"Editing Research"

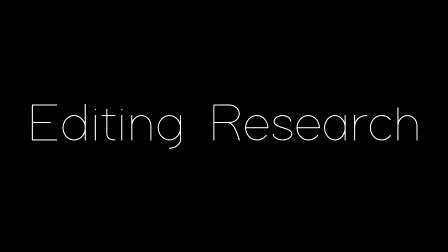So in this video, I'm just going to be looking at a few editing techniques I've picked up from my research into short films recently. I'm just going to describe them and say how they're useful.
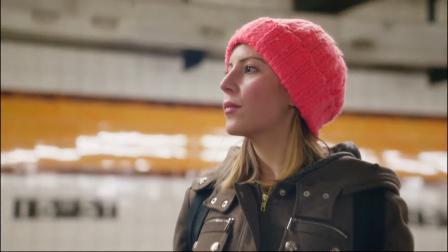This first one's the transition and use of crosscuts, and this was used in, I think it was How to Talk to Women.
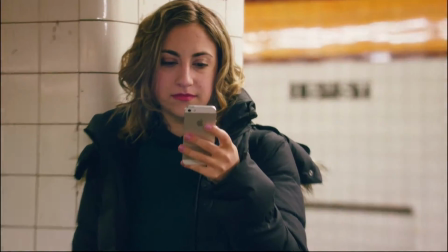As you can see, there's a clear connection between the first thing he picks out on the woman and what it transitions into.
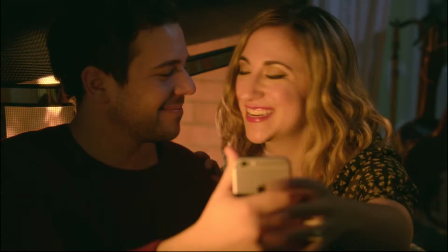The first time it's that she's drinking from a water bottle, she's then drinking from a wine glass.
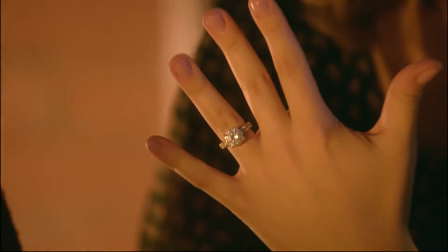The second one, it's the trainers into the running shot.
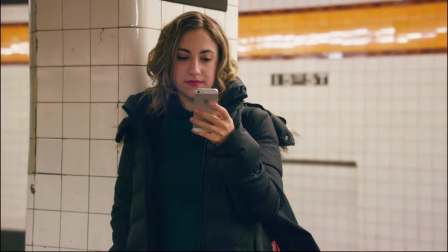And the third one is the finger, symbolising that she's getting married, and the phone is also present in the second shot.
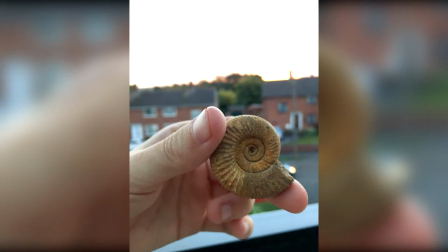So this connection between shots is something that we're going to pick out and use in our own film. We could do this with Adam's safe item here, the little fossil. What we could do is obviously have a mix of shots, so have him at home with the fossil, transition that into when he's on the street or outside the cafe with the fossil.
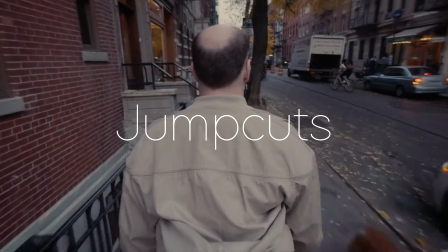Jump cuts. So this is another technique used quite often. As you can see, it's to compress time.
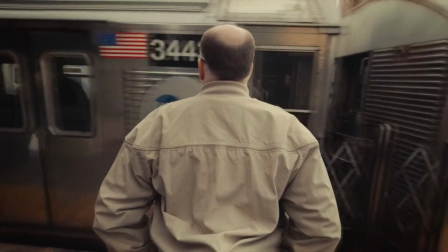If it's a short film, you have to make sure that all your shots are interesting and they have a purpose.
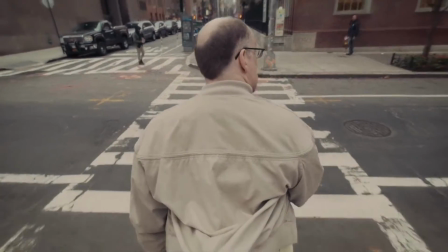So the use of jump cuts here means we're compressing time and we're only picking out the interesting parts of each shot.
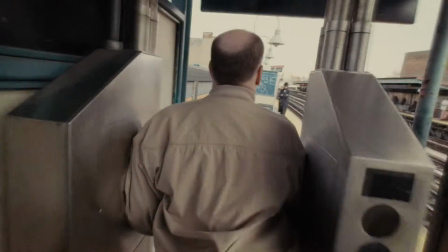So we go from street to street, onto the train station and onto the train. And like that, within 10 seconds, you've completely changed locations.
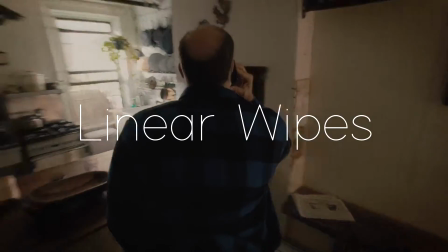And that's going to be really crucial in our film because he's going to go from bedroom to the cafe. Linear wipes.
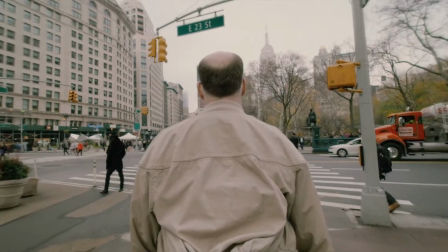Now this honestly is just a technique I just picked out because I really like the use of its effect.
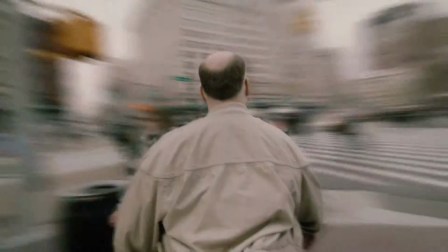It's used as a transition as well, similar to How to Talk to Women in the first one.
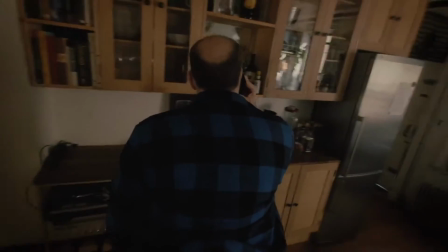But it completely, it's so clean and so smooth into that second shot.
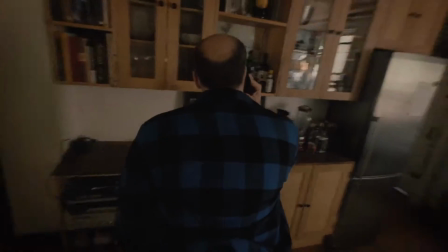That's what I found really impressive. Pulling that off is quite tricky though, because you have to master the camera work alongside the editing technique of a linear wipe.
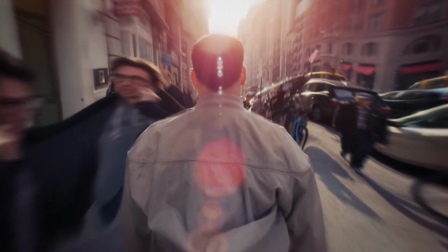Lens flare and blur. So this was used in The Irrational Fear of Nothing to symbolise, his anxiety and the fact that everything around him is a blur.
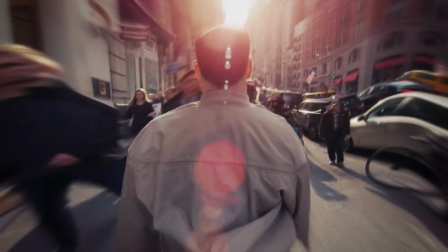We could use this quite effectively in our own film, and I know that I can do this technique on Vegas.
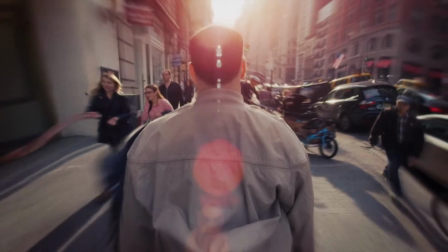The lens flare as well is just used to make the shot seem more beautiful and aesthetically pleasing.
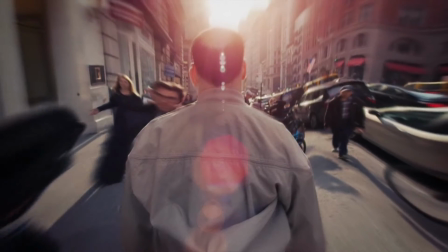That's something I can also learn to do as well on Vegas. Things that we'd use it for in our film,
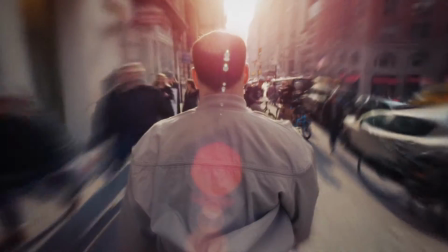I think the blur would be effective in providing the fact that when he's nervous and things start to seem blurry and make him panic more.
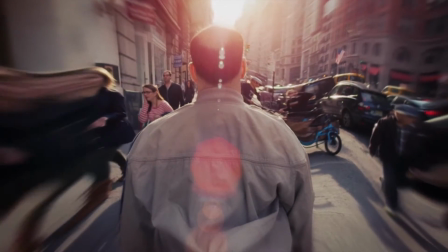That would be a good use of this technique, I feel. So those are just a few of the techniques I've picked out from my research. Thank you for watching.